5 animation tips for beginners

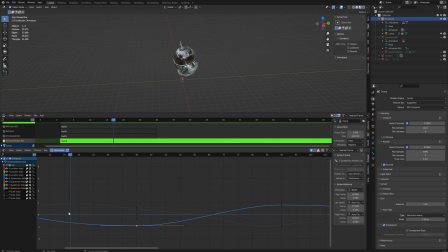[4:05]
So if we grab these curves over here, we can see we can actually change the way it interpolates between the keyframes by dragging these handles around, making it so that there is a bit of quick movement, and then we hang around a little bit with almost no movement at all
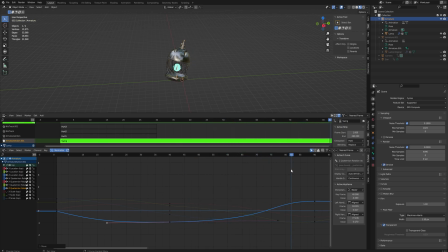[4:25]
before swinging back down with a much faster movement yet again. If I had to do this with keyframes, we would have these 2 keyframes here, but we'd probably also have a keyframe here, and probably one around here, and probably one around here, and one around here.
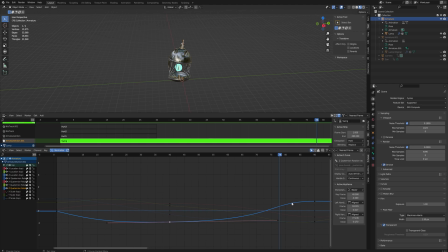[4:43]
And even then it would still not be as smooth as what we have right now, because having these Bezier curves is a very smooth way to interpolate between keyframes to begin with.
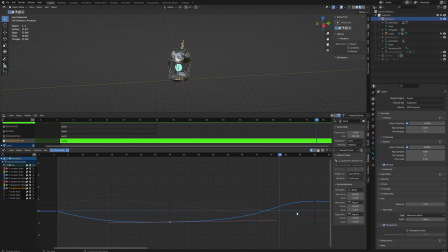[4:56]
Another big upside of this is that if we want that overshooting that we had in the previous animation in something like this swing, these curves can actually do that without adding new keyframes as well. So if we just drag up this handle quite a bit here, and then we also drag up the handle of the other keyframe,
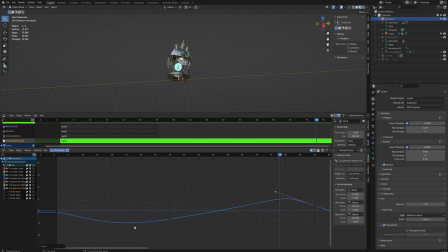[5:15]
we can see that this curve actually dips below the value that this keyframe will eventually have, and then the curve also peaks above the value of the next keyframe, which allows you to overshoot your actual keyframe positions.
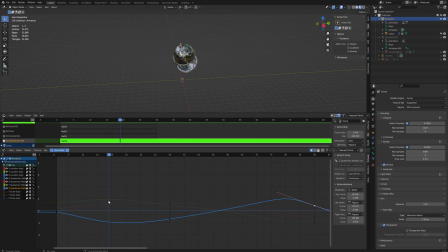[5:33]
Which again, that helps with making the animation feel more grounded, more weighty. It respects physics a lot more. And there's going to be some trial and error trying to get used to using these curves. But once you get used to using this, it's going to save you a lot of headache and it's going to improve your animations a lot.
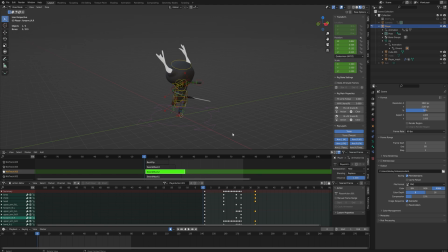[5:52]
And for tip number 4, we're back with our sword wielding dude here. Because this is something that I want to show you real quick. This is at the moment 33 frames long, and this preview will play at around 30 frames per second.
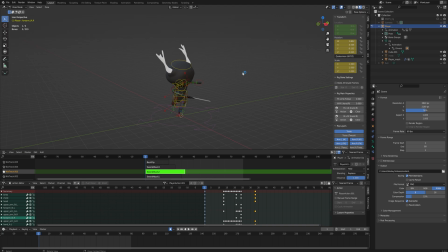[6:09]
So this entire swing will take about 1 second, which might sound really, really fast, but it's not. That doesn't feel very powerful.
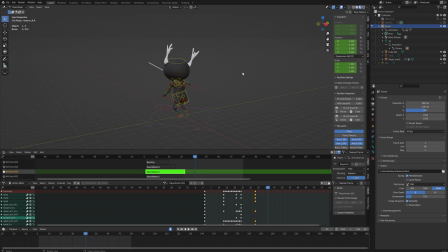[6:20]
And that's because about 99% of the animations that you're going to be making as a beginning animator are going to be too slow. Movement happens faster than you think. Now, this animation is supposed to play at 60 frames per second, as you might be able to see over at the right-hand side of the screen here.
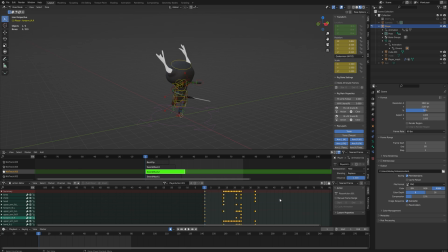[6:38]
It doesn't quite do that, so what we're going to do instead is I'm going to scale this animation to be twice as fast, and this is the actual playback speed of what the animation should look like, which is just so much better, right? There isn't much to explain here other than the fact that if your animation doesn't feel quite right,
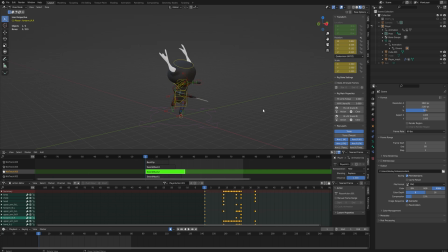[6:57]
you might want to play with the timings of the poses themselves, but generally just speeding up your animation tends to improve the feel and look of it quite a lot for beginning animators. 9 times out of 10, you are better off going a little bit faster than you might think, rather than slowing down an animation.
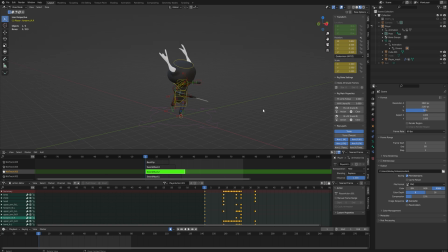[7:17]
There is such a thing as an animation that's too fast to the point where the viewer or the player, if it's a game, isn't able to tell what the hell the animation is and what is going on. But you need to push your animations to a ridiculous length before they get to the point where they actually are generally considered to be too fast.
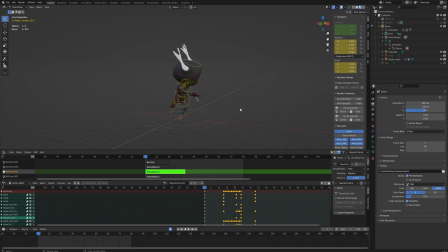[7:36]
And with that, I think we can move on to the last and probably the most important tip I've got for you guys today. Try to understand the body mechanics of what you're doing and try to understand the
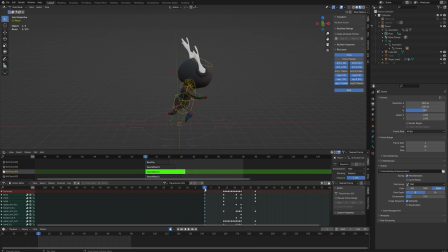[7:50]
physics of how a movement is generated and what the purpose of a movement is. So for this sword swing, for instance, the idea for a sword swing is that you generate energy that you transfer through your sword into your enemy.
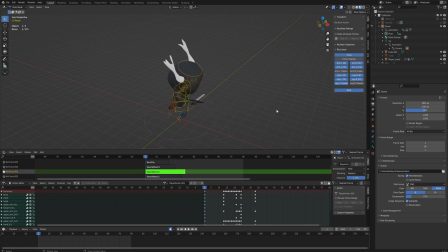[8:07]
And if your character is just standing still and with a stiff arm swinging around the sword without any wind up, without any anticipation, that doesn't convey the fact that energy is being generated and transferred,
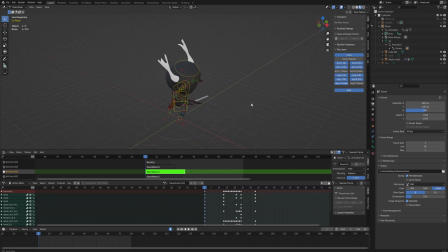[8:22]
which means that it's going to be a very bad swinging animation. This animation, it starts in a fairly wound up position already, but the first movement is actually the character winding up even more to sell the fact that we are trying to store up this energy that's going to get released very,
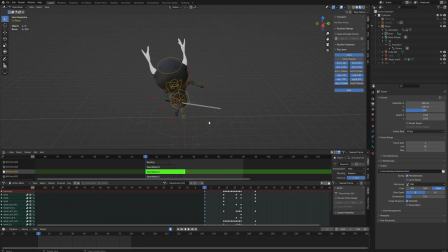[8:40]
very quickly. So the energy that this sword will eventually travel with is being generated through winding up the body. The body itself is rotating quite a bit. I mean, this is the forward axis here. The body is facing almost 90 degrees to the other side.
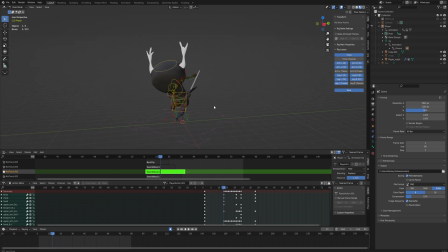[8:56]
And once we've finished winding up, potentially even more, because it's not just the body working here. We're also winding up the arm and hinging the wrist. Inside of the swing itself, all of that unwinds and releases the energy,
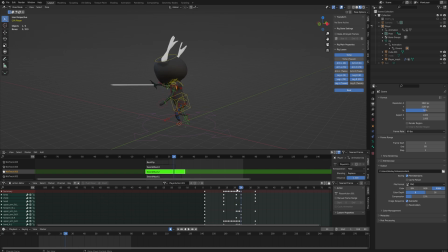[9:14]
creating a very, very powerful looking swing, which again has a little bit of overshoot because you're swinging around a huge piece of metal with quite a lot of energy. You're going to overswing.
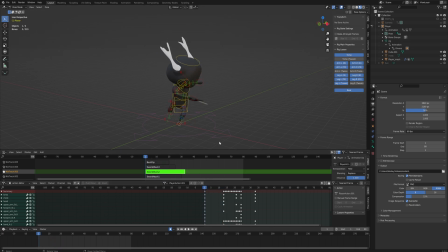[9:26]
By no means am I an expert in sword fighting, but as an animator, this is the kind of thing that you need to be looking at. What is the purpose of my animation, and how do the body mechanics of my character work to generate the movements that are needed?
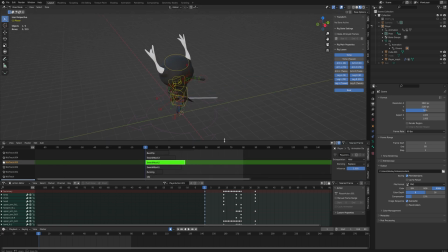[9:44]
Right now I don't have an example of a jumping animation, but a jumping animation would require your character going down through their knees a little bit before springing up. because the upward momentum that you need to make a jump mostly comes from a bending of the knees.
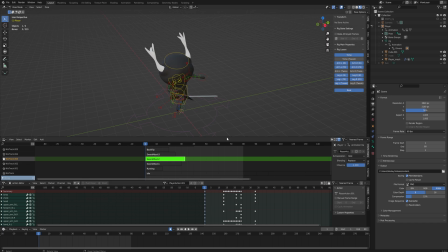[10:02]
I'd like to refer you to my video on making a walking animation. That doesn't necessarily go too deep into the body mechanics side of things, but it does cover the usual poses that we use and has some references for making a walking animation.
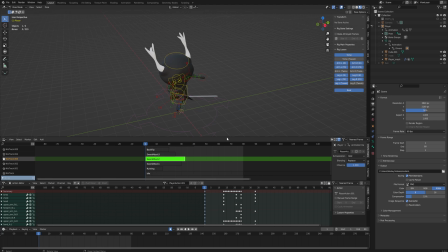[10:19]
That actually goes over quite a few of the topics that we've talked about here today. I hope this video has been helpful. Don't forget to like the video and subscribe to the channel. All that like shameless plugging YouTuber stuff. And maybe I'll make a follow-up video to this in the future with some more animation related tips.
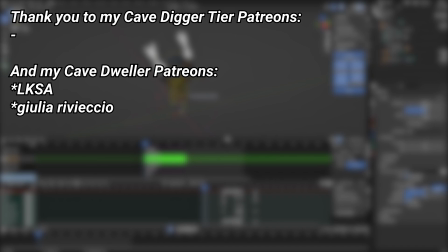[10:37]
And a very big thank you to all of my Patreons. You can see them on screen right now. If you want to help out supporting the channel, there's a link down below in the description to the Patreon page.